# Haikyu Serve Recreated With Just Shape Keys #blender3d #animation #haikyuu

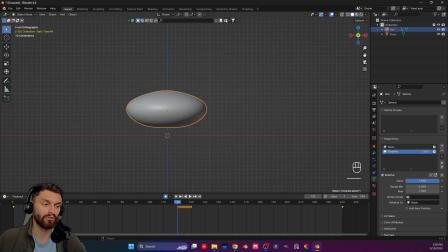So basically, what we will need it to do is actually get a little down so that it actually hits the floor, right? And if you're wondering why I'm choosing it this way,
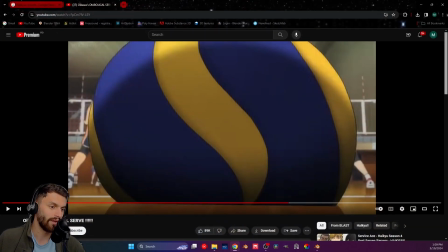is as you can see in the actual reference, when the ball hits the floor, it's flattening a lot.
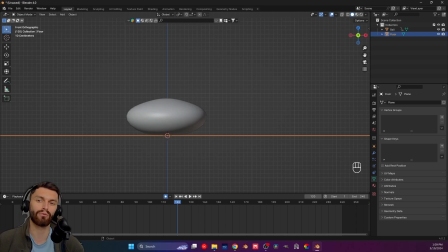Again, this is not how an actual ball works, but it does work for our anime like, so why not?
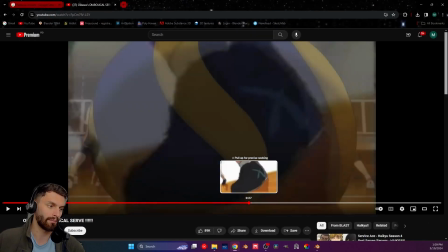And yes, I am exaggerating even more than the anime, but I'm trying to kind of get the feel that they do get in here, right?
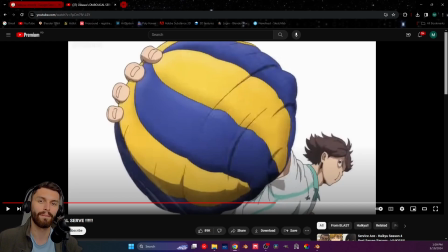Well, the whole ball distorts. That's kind of what I want, but just for the floor.
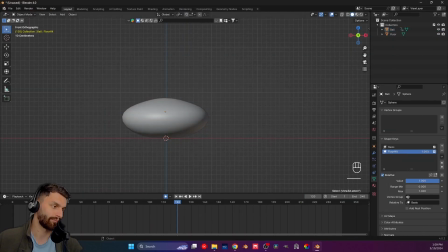All right, good. Having that out of the way,
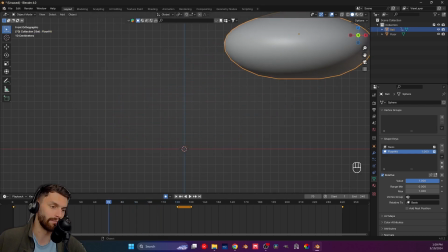now actually let us look a little bit at the animation, because we can actually animate the shape keys as well, right?
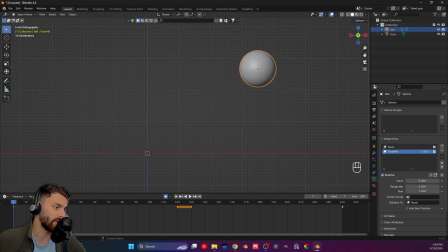So let's set this to value 0 and animate this property, and then go all the way to frame 120 and say, no, the value is 1 now. Go to 130, the value remains 1, and we need to make sure that that actually stays there.
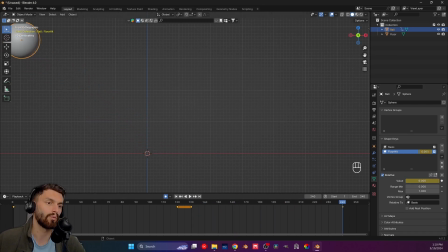And to 140, we're actually going to make it go back. So this is how our animation should be looking at this point, right? But here's the deal. I don't want, so our ball shouldn't deform this fast, right?
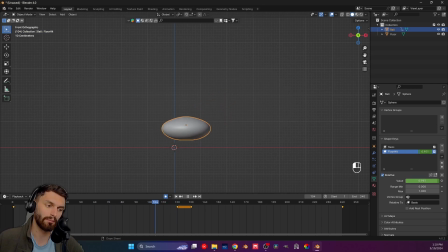It should deform maybe a little bit before we get here, but not this fast. And what I did is get this keyframe and actually put it till frame 70. So we will keep our ball basically, not that exact keyframe, sorry.
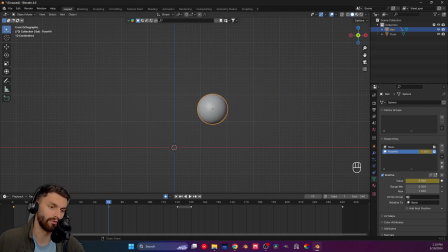At frame 70, just make sure the value is 0. If you move this, you're actually also gonna move the location. So basically, our ball will stay okay until it actually hits the floor. Yes, basically this will be a little before.
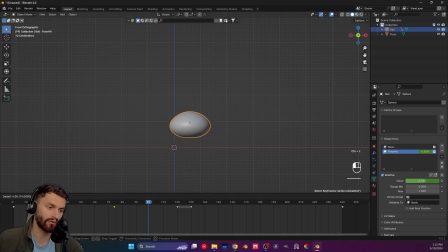And if you don't like that, we can just take this keyframe and actually move it until you're okay with it. Maybe frame 90 actually will do a much better job. Let's see. So our ball will come all the way up here, and then it will deform right there.
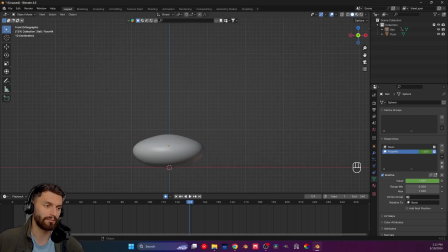Now again, it is a little bit before, but it's fine because I would like this exaggeration a little bit. Now one more thing that I want to do, and it's actually something that our reference will have, is again, it's the part right here.
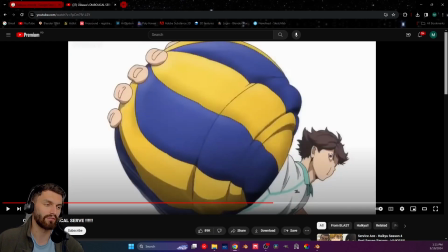I want to make more or less this kind of distortions in our ball, right?
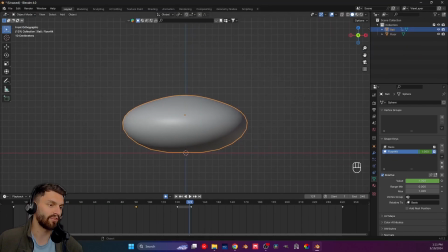So basically to get this, press Ctrl and 2, and that will bring us a subdivision surface modifier of level 2,
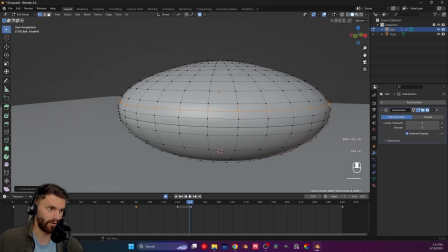and then just get 2 loop cuts right here, and Alt S, by the way,
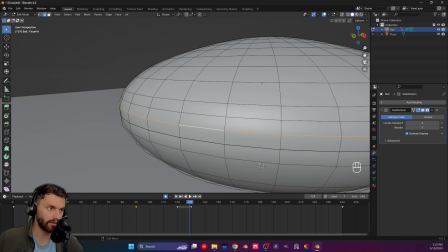get rid of the procedural modeling, and Alt S, proportional modeling, sorry. I did realize that it made no sense to be procedural. And try to get it a very little bit out here, right?
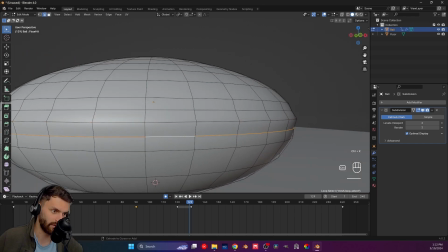I don't need it to be, and I think here, these things are overlapping. All right, now it's good.
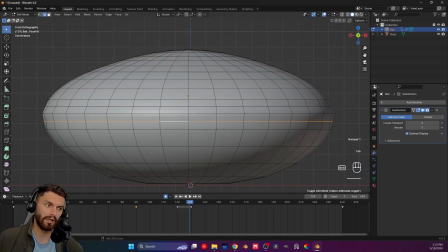I don't need it to be super obvious. I just need it to be a little bit there to kind of see it, but at the same time to be like, it's fine.
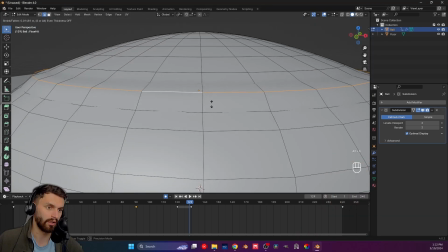All right, Alt S again, and I'm gonna do this for a little, for a few portions of our ball.
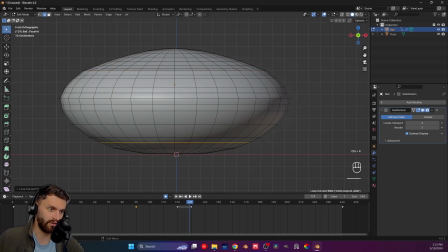And actually, because the impact is actually gonna be down here, this is where the distortion will have to look a little more serious.
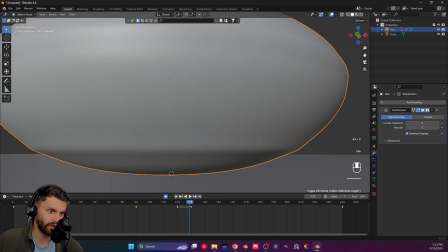Like, you have to think about it. This is where the impact is.